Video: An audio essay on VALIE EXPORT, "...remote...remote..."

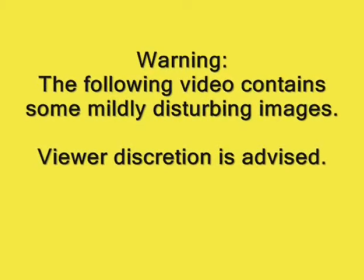Warning, the following video contains some mildly disturbing images. Viewer discretion is advised.
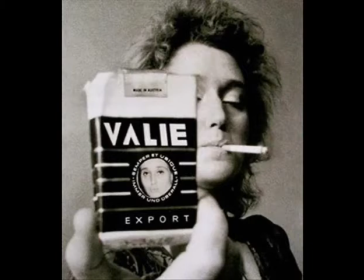The artist formerly known as Walter Lehner Hollinger was introduced to the American art scene of John Cage, Carol Schneeman, Tricia Brown, and others in the 1960s. In 1968, Hollinger changed her name to Valley Export, written in all capital letters.
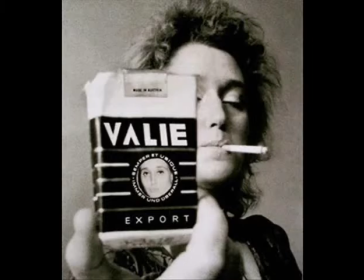It was inspired by a popular cigarette brand called Smart Export, in which she replaced the word smart with Valley. Her name change and the nature of her name visually marks the beginning of Valley Export's career as an influential feminist artist.
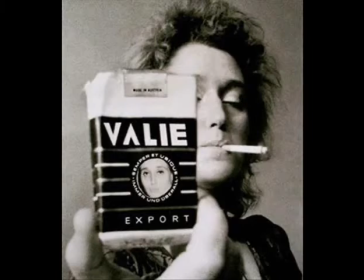In the 1970s, she was part of the feminist media art movement, creating what would later be characterized as video body art or radical feminist art.
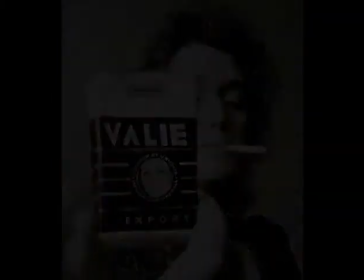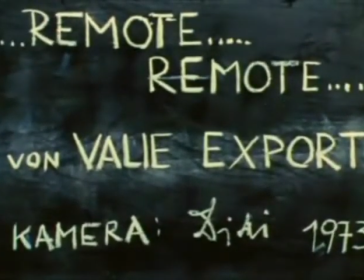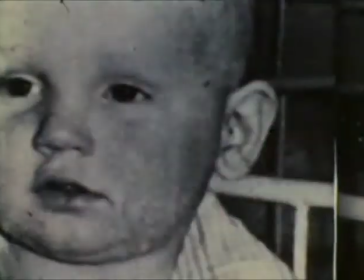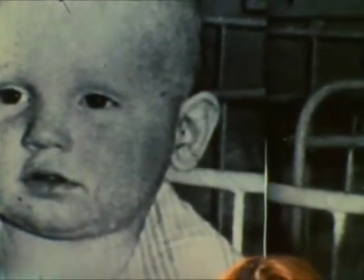Bailey Exports Remote Remote, made in 1973, is a 12-minute, 16-millimeter color video.
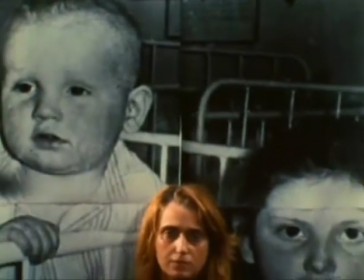The video begins with a static pounding noise that sounds like a blunt metal object being struck against.
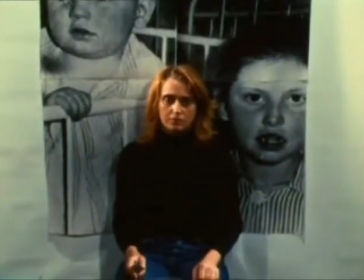At first, the audio is a distraction for the audience when watching the video,
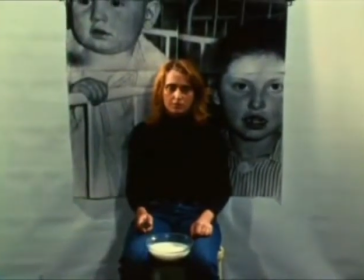but as the sound continues, the audience will become accustomed to it, assuming the form of a bearable mantra.
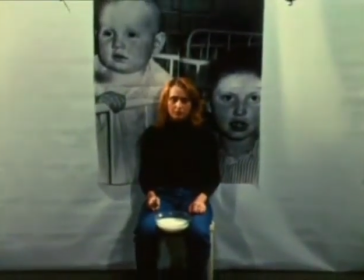The audio shifts to becoming a tolerated sound reflects an idea from
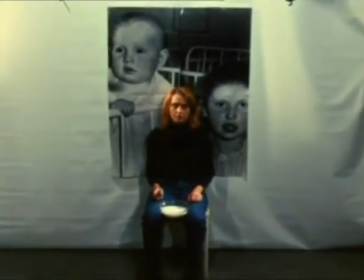Martha Rosler's essay on the phenomenon of the conscious industry and culture industry.
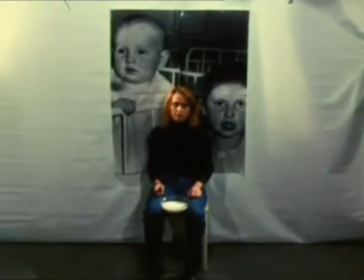When one first hears the sound, they are likely to be aware and detracted by the noise. They will most likely criticize it, paralleling the idea of conscious industry, but once it becomes a constant beat,
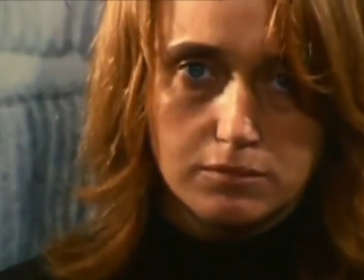one is more likely to accept it without second thought and let it recede into the background.
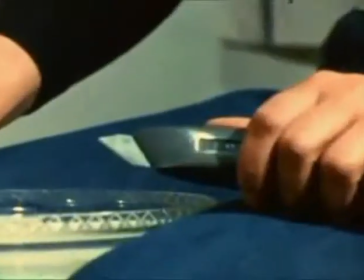This marks a change from conscious industry to culture industry.
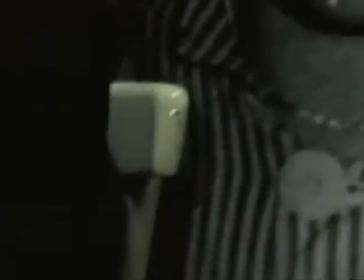The image in the video psychologically helps the audio reemerge from the background
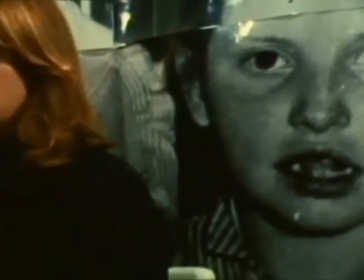so that it becomes a cycle of conscious industry and culture industry.
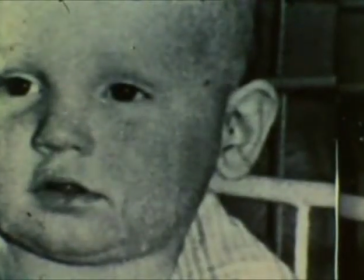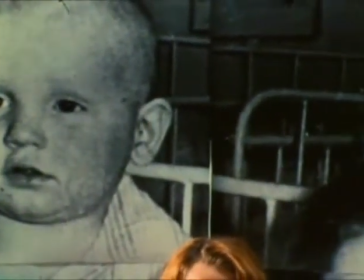Early on, the camera pans out from the close-up of the baby and we see the seated performer, Bailey Export.
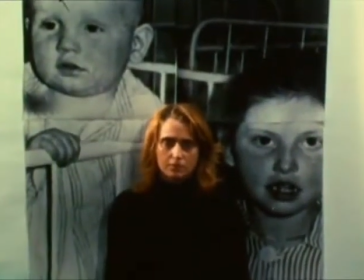The image of the baby being a backdrop for her video comes from the police archives. It is a picture of two children who are taken away from their parents due to domestic violence.
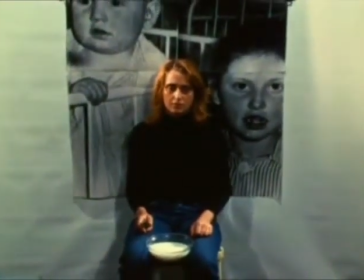With knowledge of the photo origin, we know the video is a commentary on domestic violence and the role of women.
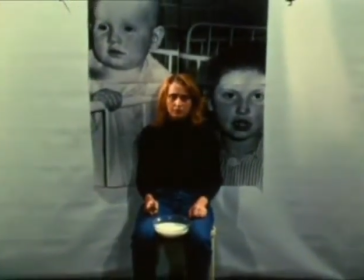This was a very common theme chosen by feminist artists during the 1960s and
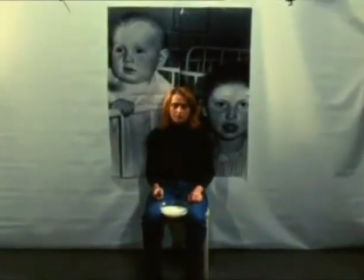70s due to the second wave of feminism and other social movements that were active at the time.
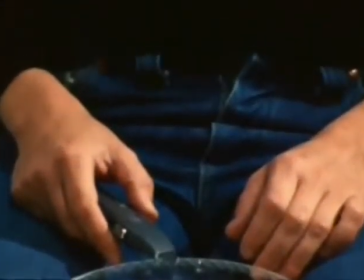According to Sharisa Muller, Valley Export defines these videos as feminist actionism,
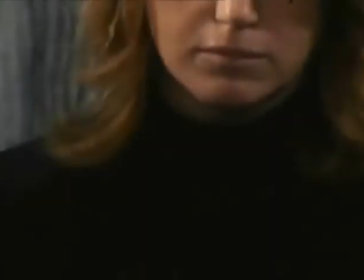meaning that just as action aims at achieving the unity of actor and material, perception in action, subject and object.
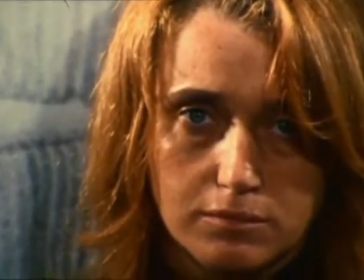Feminist actionism seeks to transform the object of male natural history, the material woman,
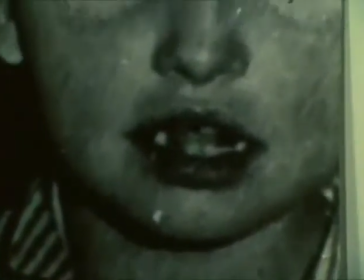subjugated and enslaved by the male creator, into an independent actor and creator, object of her own history.
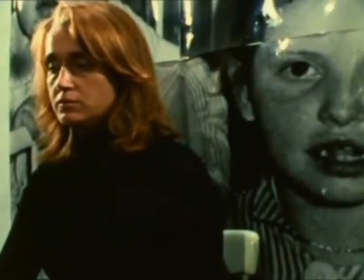For without the ability to express oneself and without a field of action there can be no human dignity.
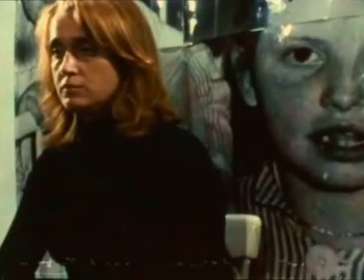Remote Remote is a feminist actionist's video because Valey Axport uses herself as both object and subject, and by doing so, she achieves being an independent actor and creator as defined.